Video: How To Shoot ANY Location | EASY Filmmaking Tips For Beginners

If you're a filmmaker or videographer looking to capture a location, how do you do it?
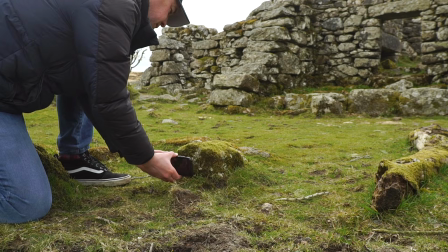0:04 How do you ensure you capture enough shots for the edit? How can you best show off the location and make your shots look interesting? And what are some pro tips for making this entire process as easy as possible? Well, in this video, I'm going to show you exactly how. It's coming up. Hey everyone, Steve here from Learn Online Video, and today I'm outside this very old and dilapidated house here in the southwest of England,
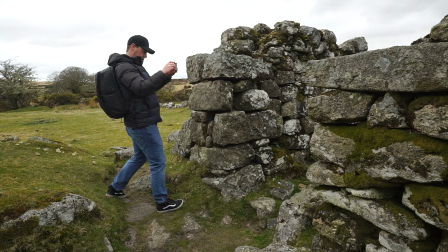0:31 where I'm going to be showing you how you can shoot any location. I'm going to be giving you tips on camera movement, framing, composition,
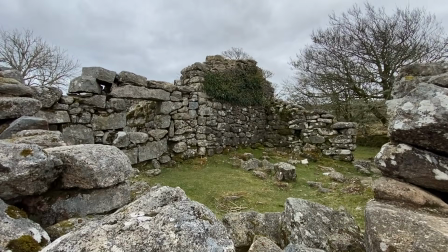0:38 storytelling, so the next time you need to capture a location, you'll know exactly what you need to do and exactly how to do it. Now, the tips and techniques that I'll be showing you today can literally be applied to any location. If I can do them here in the middle of nowhere using nothing but half a house, then you'll have no problems doing them anywhere. Also, I'm going to be shooting everything using my phone, but if you have a camera that's better than the one on your phone, then just use that. Your footage is only going to look better. But with all that out of the way, let's jump straight into this video and start shooting this location. Establishing shots. What makes a good establishing shot? Well, I'll tell you what, let's start off with what makes a bad establishing shot.
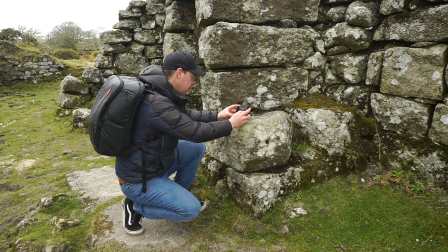1:20 Take this location here, for example. This would be a terrible opening shot to this location.
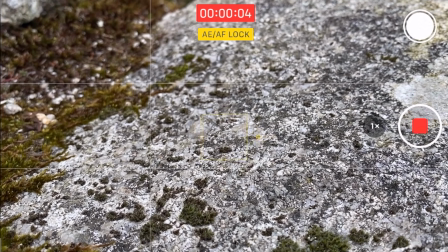1:25 I mean, sure, I've got some nice texture on this rock, but it doesn't give us very much information. So what can we do to make it better? Well, we can start by giving our audience more information. We can reveal this environment to help establish the scene.
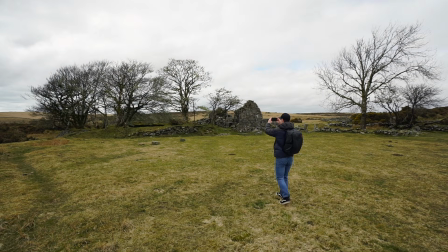1:40 We could, for example, use a wide angle lens, or if you don't have one, then simply walk further away.
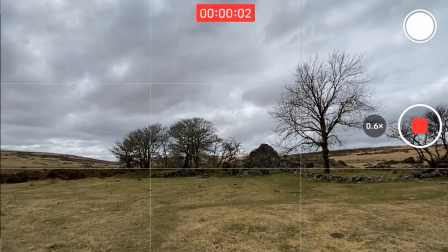1:46 This will instantly allow us to see more of this location and give our audience a much better understanding of where this scene is taking place. Also, for this shot, I'm not only looking to show off the location, but also introduce the audience to my focal point, the focal point being this house, or at least what's left of it.
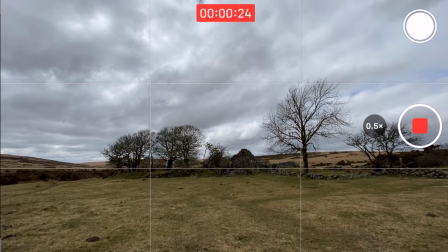2:05 I also want to help draw attention to my focal point,
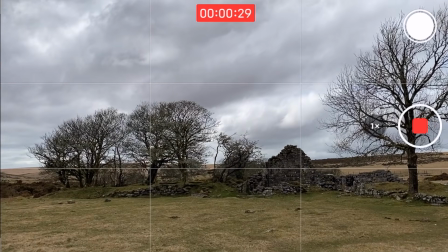2:08 so I'm going to frame this shot so that the house is on the intersecting point of my rule of thirds grid.
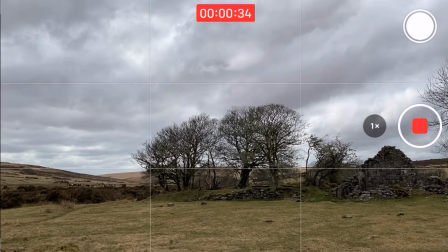2:14 We could of course add camera movement to this shot, but for now, let's just keep things simple. Shot variety. Now that we've introduced and established our scene, let's really take our audience on a journey and best show off this location.
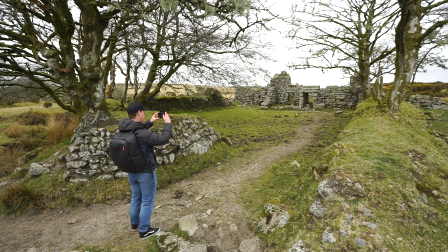2:28 One of the best ways to do this is to capture a large variety of shots.
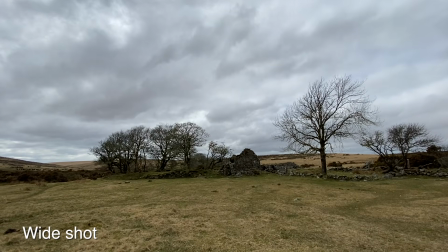2:32 We want everything from nice wide shots like our opening shot to mid shots and close-up detailed shots.
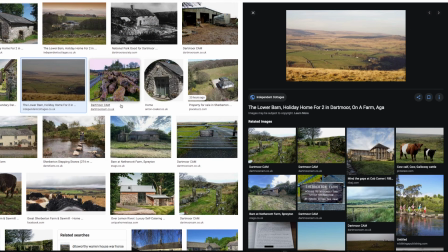2:39 Now, of course, the best way to shoot any location is to plan before you shoot. Visit the location before if you can.
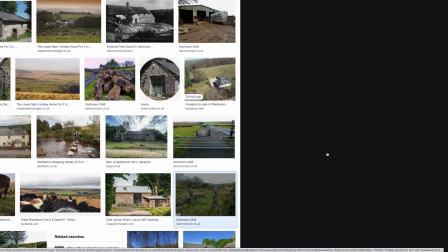2:46 If not, then research it, Google it, look for photos and best angles to shoot from and go prepared.
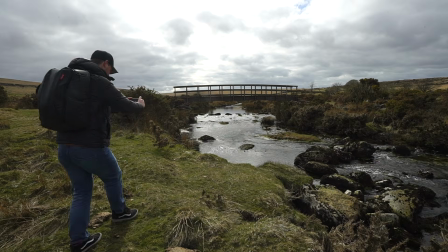2:53 This way you only capture what you need. But the reality is sometimes that's not always possible.
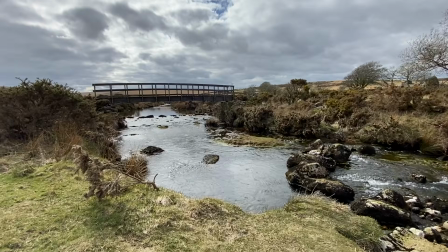2:58 Sometimes you just end up on a shoot at a location and you need to capture it. And if that's the case, make sure you capture a good variety of shots so that you've got more than enough for the edit.
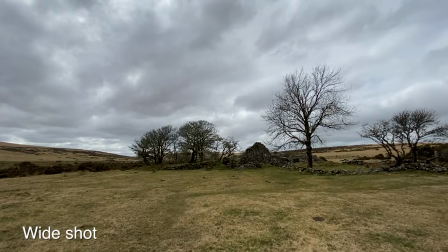3:08 Take our establishing shot, for example. This is a nice wide shot to help set the scene, but now let's cut to a mid shot.
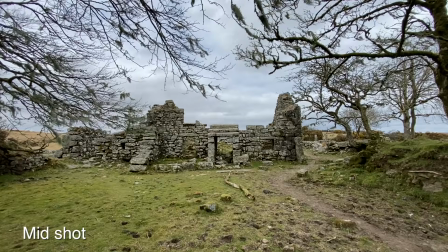3:16 We've shown our audience this location, now let's reveal a bit more of the house.
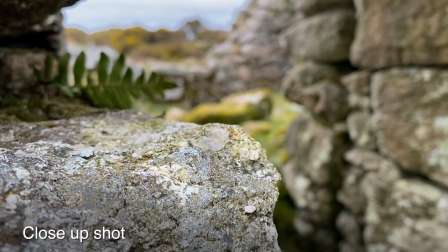3:20 We could then cut to a much more close-up detailed shot like this one here.
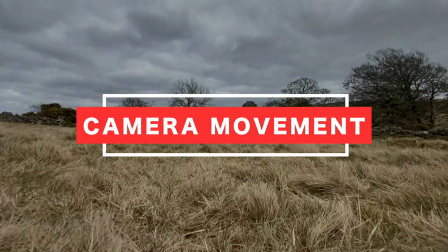3:25 We've now got our wide, mid and close-up. Camera movement. Now, there are many ways that you can move your camera to best show off a location. I will link some videos dedicated to camera movement below, but for now, let's just stick to the basics.
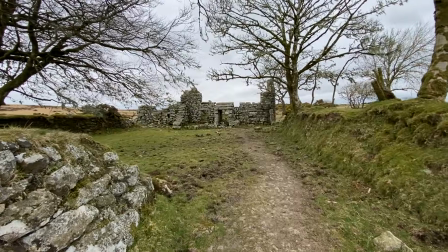3:39 Generally speaking, you want to keep your footage as smooth as possible, unless you're going for a more handheld, shaky look, of course.
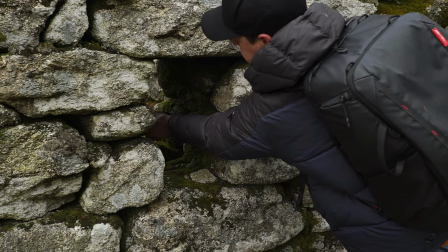3:46 Now, if your camera has good image stabilization, then you might be able to get nice, smooth footage shooting handheld.
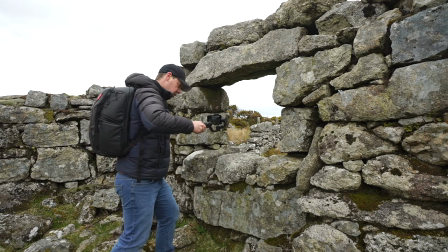3:53 But if not, then be sure to use something to help stabilize your footage. This could be a tripod, a camera slider, or gimbal.
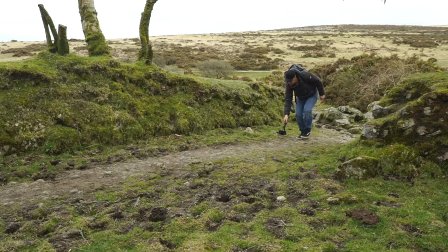4:00 Having smooth, stable footage is really going to help show off your location and make your footage look much more professional.